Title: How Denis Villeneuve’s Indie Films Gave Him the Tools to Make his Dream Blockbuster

This time, it's a movie that needed to control environment, somewhere where we will feel that the story happened over a few days,
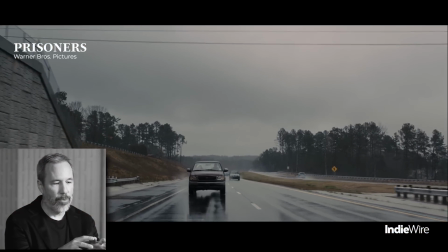(12:10)
where there's a deterioration of the climate, where we go from cold rain to snow,
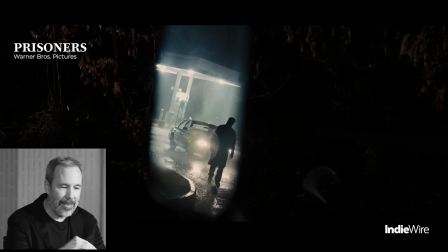(12:16)
and where I wanted to not see a peak of sunlight during the movie.
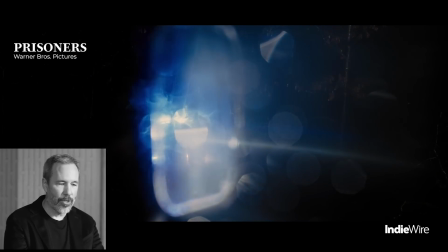(12:23)
So it required a structure.
Whoa! Hey, don't move!
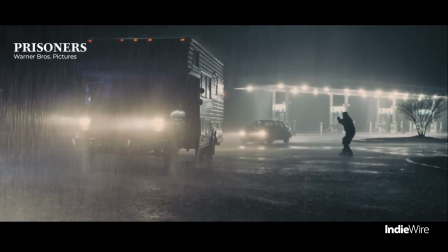(12:27) Hey! Whoa! Look out! Hey, don't shoot! Don't shoot!
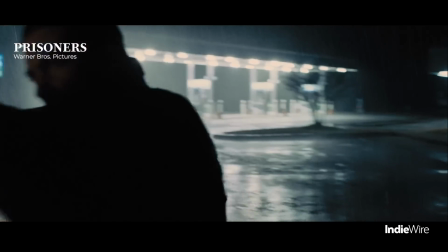(12:35) Don't shoot! Don't shoot!
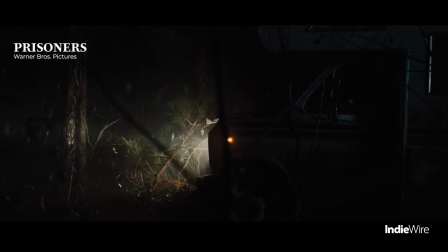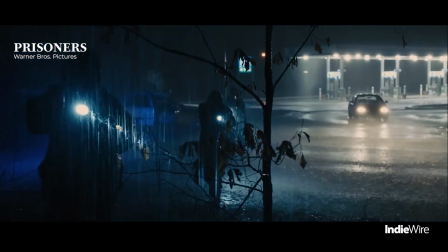(12:45)
All right, so There was like a very precise color palette, yes, that was like there to create a claustrophobic feeling.
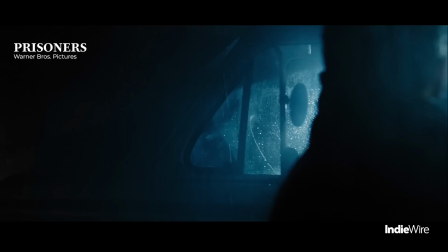(12:53)
And that was one of the key elements of a visual approach to create that increasing pressure on the character.
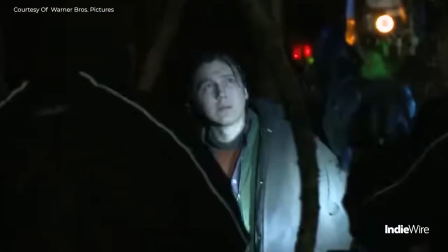(13:02)
It was the first collaboration with Roger Deakins.
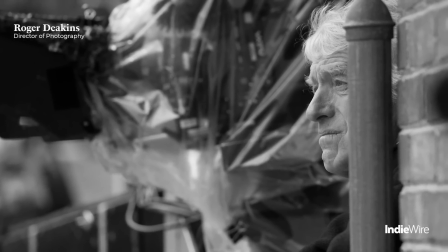(13:05)
I would say that one of my big fantasy, desire, dream when I came to work in Hollywood,
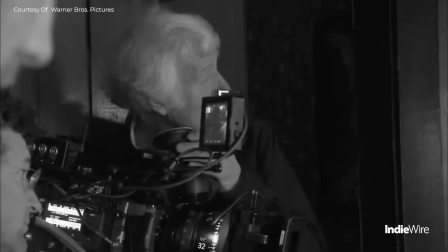(13:12)
that I was one day had the chance to work with a legendary cinematographer, someone that will be a master on his field and to learn from him.
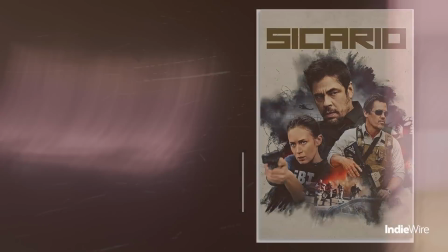(13:23)
I am curious about Sicario. What was that experience shooting that with Roger?
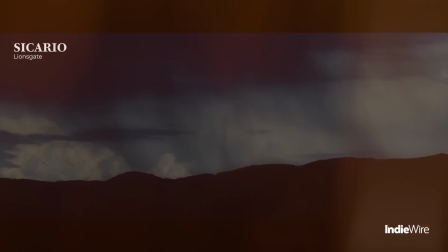(13:29)
One thing that happened as we were doing Sicario that reminds me to listen to the landscape.
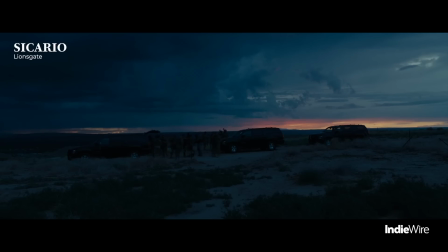(13:36)
It was the storms at the end of each day that were happening as we were shooting,
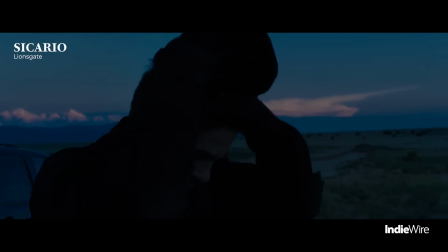(13:41)
but that was not part of the screenplay, but it brought that kind of ominous feeling to the scene.
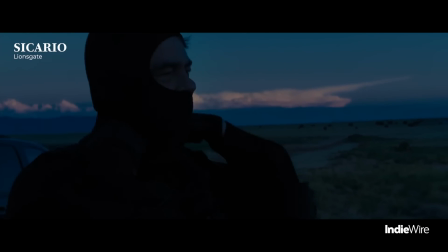(13:47)
So we were, instead of avoiding them, we started to chase them and to make sure that we'd get as close possible to them in order to bring that firepower to the screen.
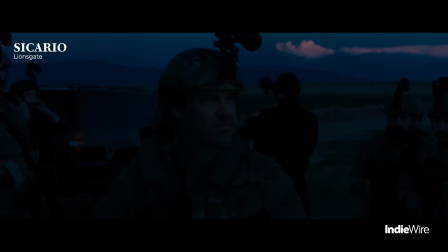(13:57)
It was like a boot camp for what will come in the future when we shot DUNE,
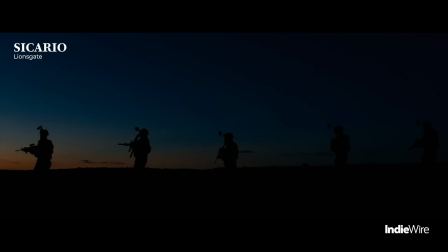(14:03)
where it's there with much bigger units and much more challenges.
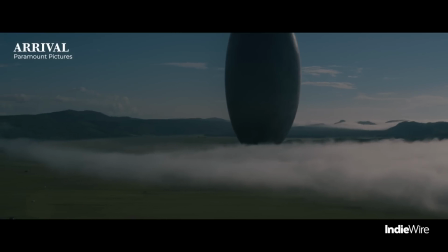(14:11)
One thing that was interesting to me in rewatching Arrival, in some ways it almost feels like the most hopeful of your films.
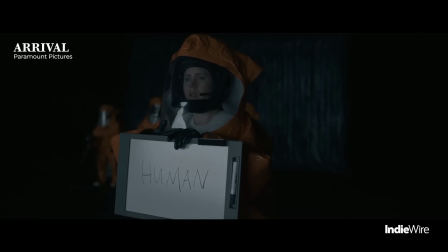(14:19)
Absolutely. I did 5 movies that were quite dark, and I would say increasingly dark, because when you go from Incendies to Prisoners to Sicario, I mean, it's like it's not Stairways to Heaven. It's the opposite. You go to hell. It's like it's darker and darker. And I remember saying to myself that I will be able to go back in the darkness as I was doing to Sicario, knowing that Arrival was next,
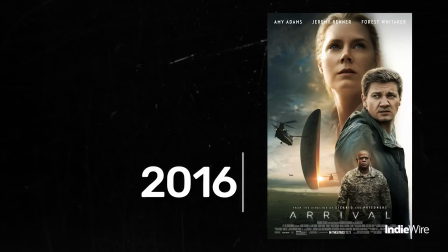(14:45)
knowing that finally I will approach reality with hope.
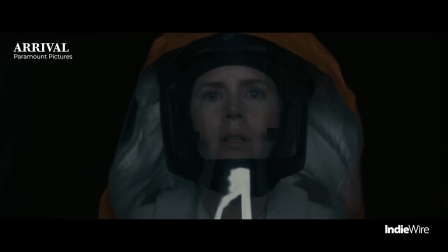(14:54)
The biggest special effect in the Arrival is Amy Adams.
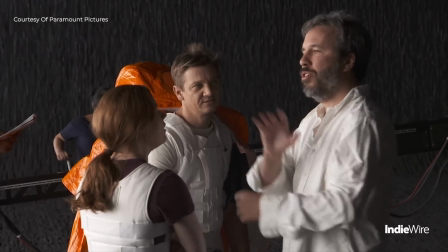(14:59)
Amy and I agreed right from the start that we will need to be as honest as possible,
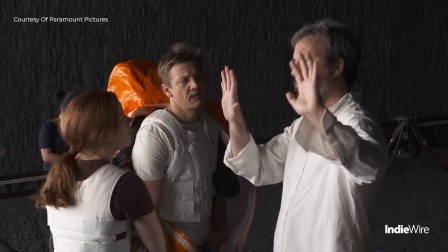(15:05)
and that if someone watching the movie twice will not feel cheated.
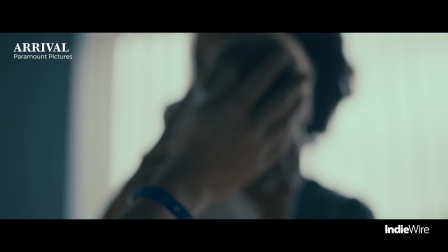(15:10)
Despite the time distortion, her emotional journey would absolutely make sense.
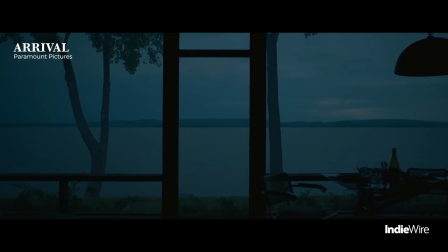(15:16)
I think that was the key of success to Arrival.
Memory is a strange thing. It doesn't work like I thought it did.
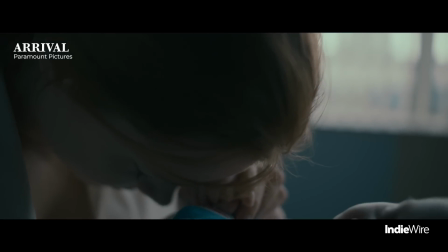(15:25) We are so bound by time, by its order.
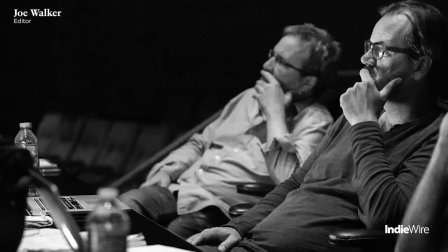(15:30)
I remember being in the editing room with Joe Walker and saying to ourselves, we are fighting against 100 years of cinematic language,
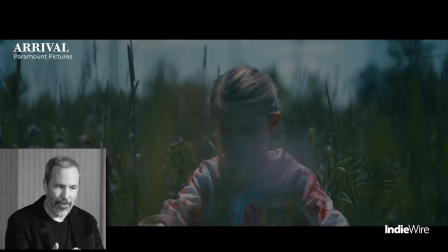(15:39)
where when someone sees something and thinks it's a flashback, to re-engineer the thinking behind that,
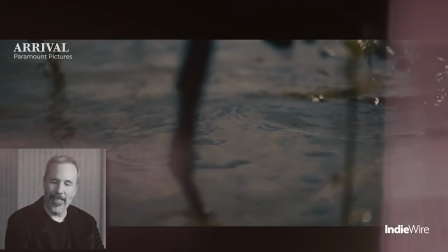(15:46)
it was like a lot of work in the editing room.
How can you know the future?
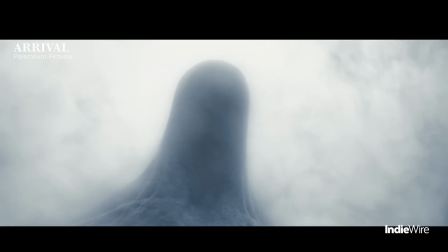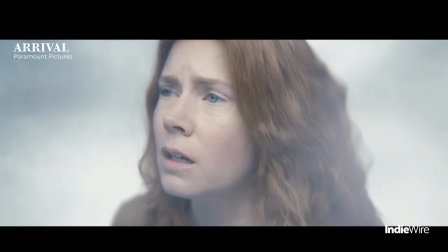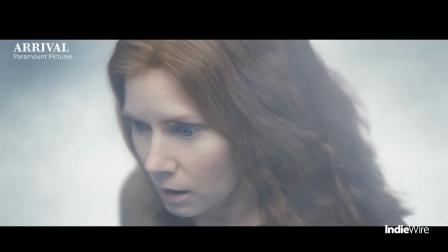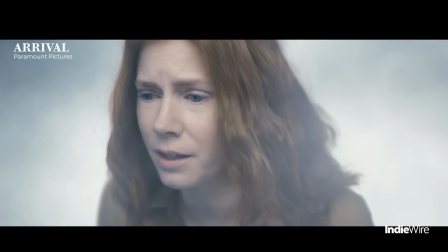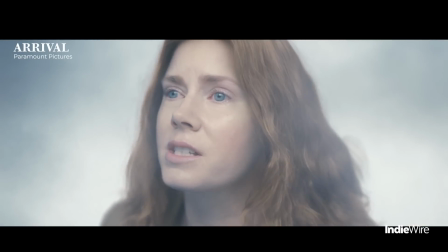(16:10) I don't understand.